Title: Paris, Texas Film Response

According to Looking Up Movies, written by Richard Barsom and Dave Monahan, mise-en-scène literally means staging or putting on an action or scene. The two components that make up mise-en-scène are design and composition.
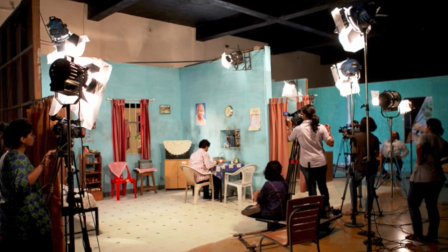(0:14)
Design is the way that the settings, props, lights, and actors all look.
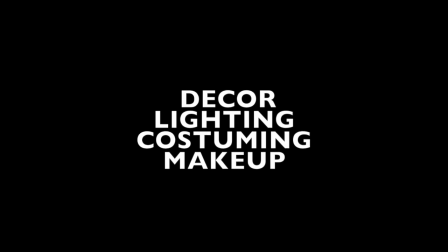(0:19)
Decor, lighting, costuming, and makeup all go into creating this component of mise-en-scène.
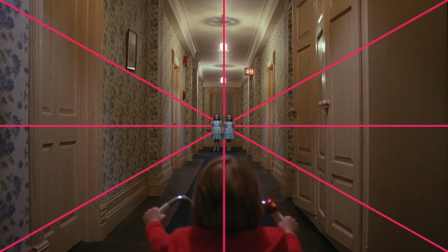(0:25)
Composition, on the other hand, is the organization, distribution, balance, and relationship between both actors and objects within the space of a shot.
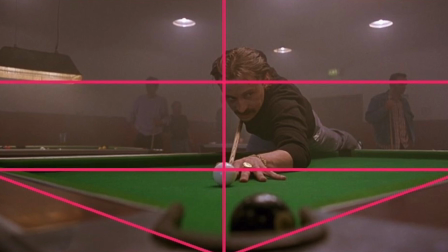(0:34)
Looking at composition, we find that it is made up of several elements, but the one I am focusing on in this video is framing.
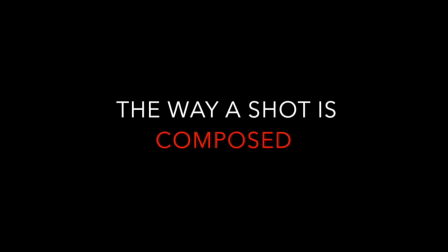(0:43)
Filmsite.org defines framing as the way a shot is composed and the manner in which subjects and objects are surrounded or framed
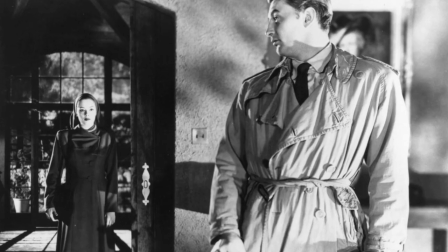(0:50)
by the boundaries or perimeter of the film image or by the use of a rectangle or enclosing shape such as a shadow,
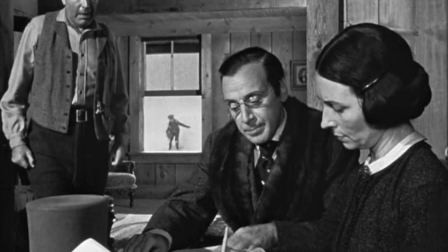(0:57)
mirror, door, or hallway within the film image. Although composition and framing can be found in all films, the movie Paris, Texas,
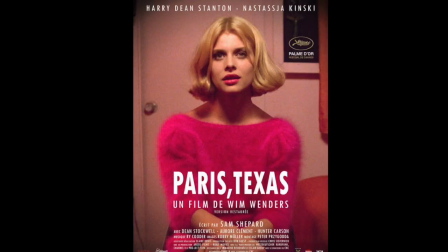(1:06)
directed by Wim Wenders, is a great example of framing, specifically open and closed framing. In order to understand open and closed framing, we should discuss them a little bit more. Open framing is designed specifically to create a world where the characters can move freely, while closed framing is designed to imply restriction to the reality of the world. Both open framing and closed framing, however, help tell a story and enhance the film.
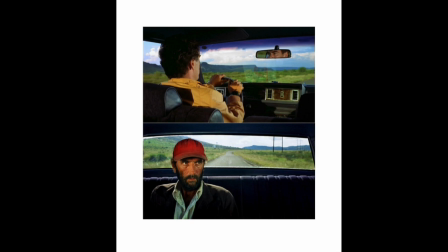(1:33)
This shot, in which Walt drives and Travis sits in the back seat, is considered open framing.
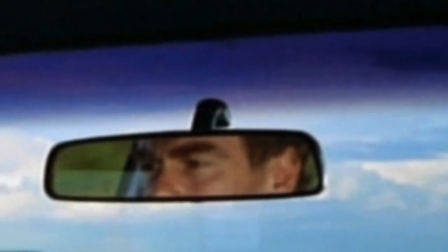(1:39)
Here we see Walt's eyes framed by his rearview mirror, and we know that Walt is not talking to himself and that Travis is in the back seat.
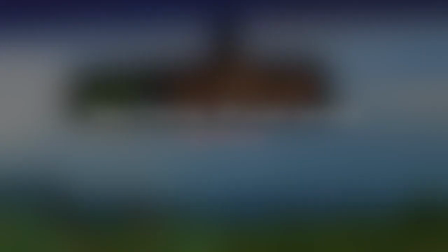(1:46)
However, we cannot see Travis. In open framing, off-screen space is significant, and as a viewer, we assume that there will be a cut at some point in which the shot switches back to Travis's face.
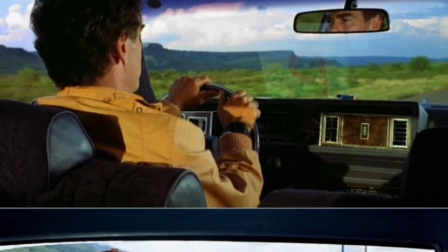(1:58)
In this particular scene, we assume correctly.
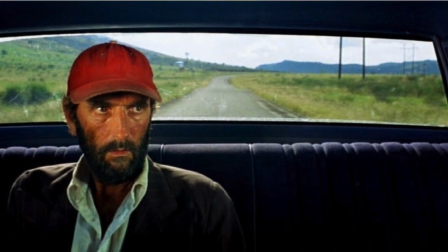(2:01)
This form of open framing also shows point of view, a concept in which framing closely works with.
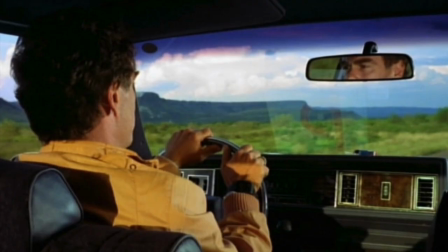(2:08)
This shot shows Travis's point of view. We are shown the back of Walt's head and his eyes, which are framed within a frame in the mirror.
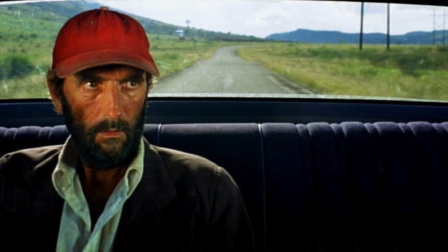(2:15)
When the shot switches, we are shown a Travis sitting in the back of the car to the left side of the frame, showing Walt's point of view. Notice the shot only shows Travis from the chest up in the back window, not a full shot of Travis sitting in the back seat. This framing mimics that of what a driver would see in a rearview mirror.
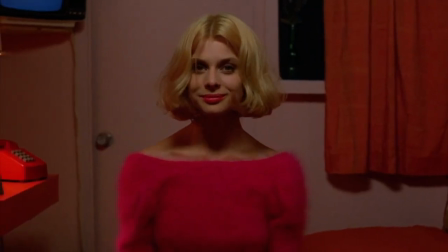(2:35)
Another example of open framing in Paris, Texas, is a scene in which Travis finds Jane, who is working in a kind of brothel, and begins to talk to her.
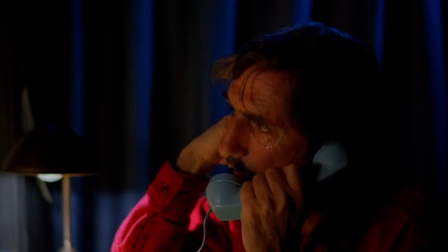(2:43)
Take a look. In this scene, there are cuts back and forth from Travis back to Jane and so on.
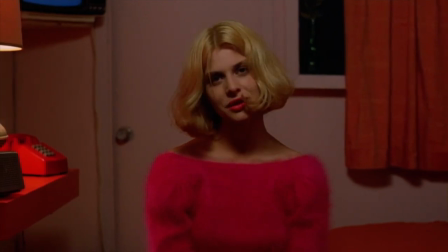(2:50)
The off-screen space works with the on-screen space to enhance the conversation between these two characters.
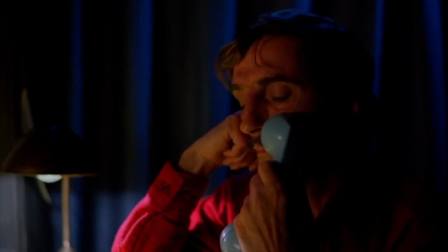(2:56)
The open framing allows for both characters in this scene to leave the frame or to cut to action outside of the current frame that is being shown.
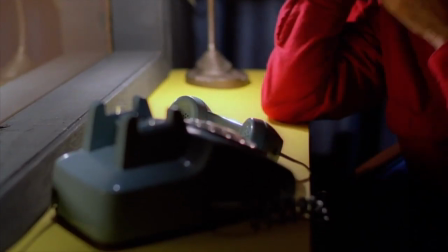(3:04)
Open framing in these instances captivates the viewer,
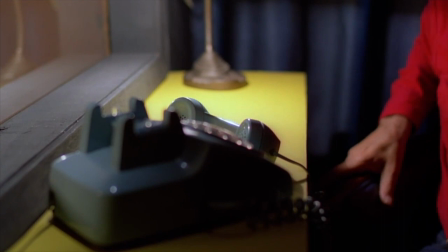(3:08)
making them question what will come next and draws them in anticipation through not knowing just what will happen after a shot ends.
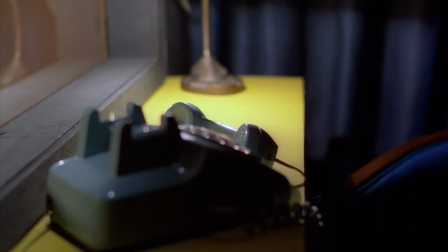(3:16)
When Travis turns his chair around so that he is no longer facing Jane,
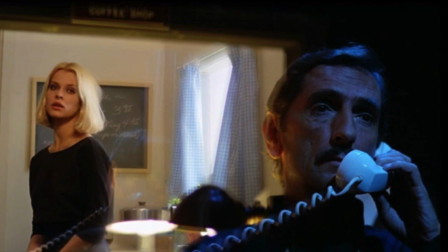(3:20)
the audience can see both Jane and Travis, and the framing switches from open to closed framing.
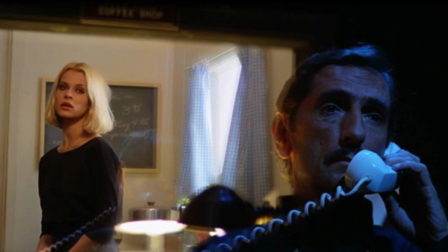(3:25)
But how do we know? Here in this shot, everything we need to see can be seen.
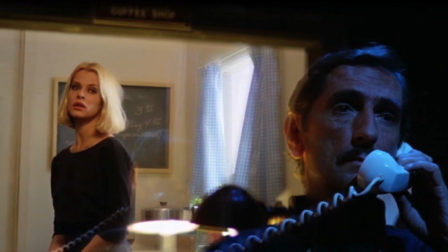(3:31)
Both characters' faces are in view, and it can be assumed that there will be no major cuts.
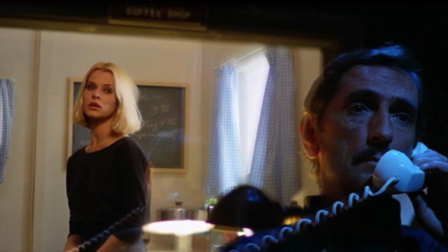(3:36)
Furthermore, we can see that Jane is framed within the frame. We see this as she faces towards the outside of the one-sided window.
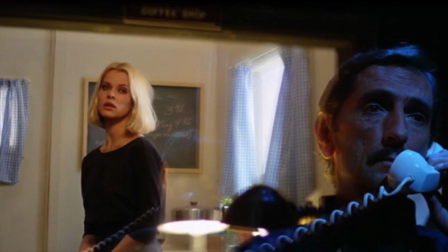(3:43)
This shot shows that she is restricted and cannot leave the frame which surrounds only her.
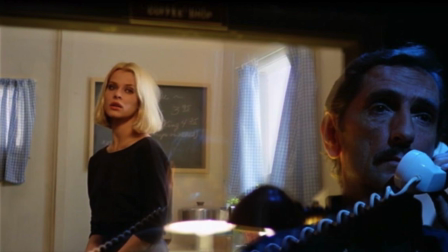(3:48)
This is symbolic of the restriction which has been inflicted upon her character as well.
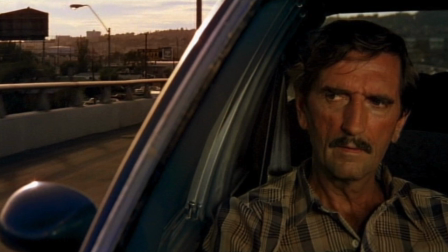(3:53)
This happens again in the shot in which Travis sits in the car next to Walt. This scene could have been shot with both Travis and Walt within one frame.
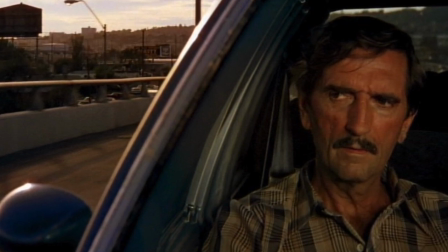(4:02)
However, the closed frame in which Travis is placed in shows that he cannot escape the frame.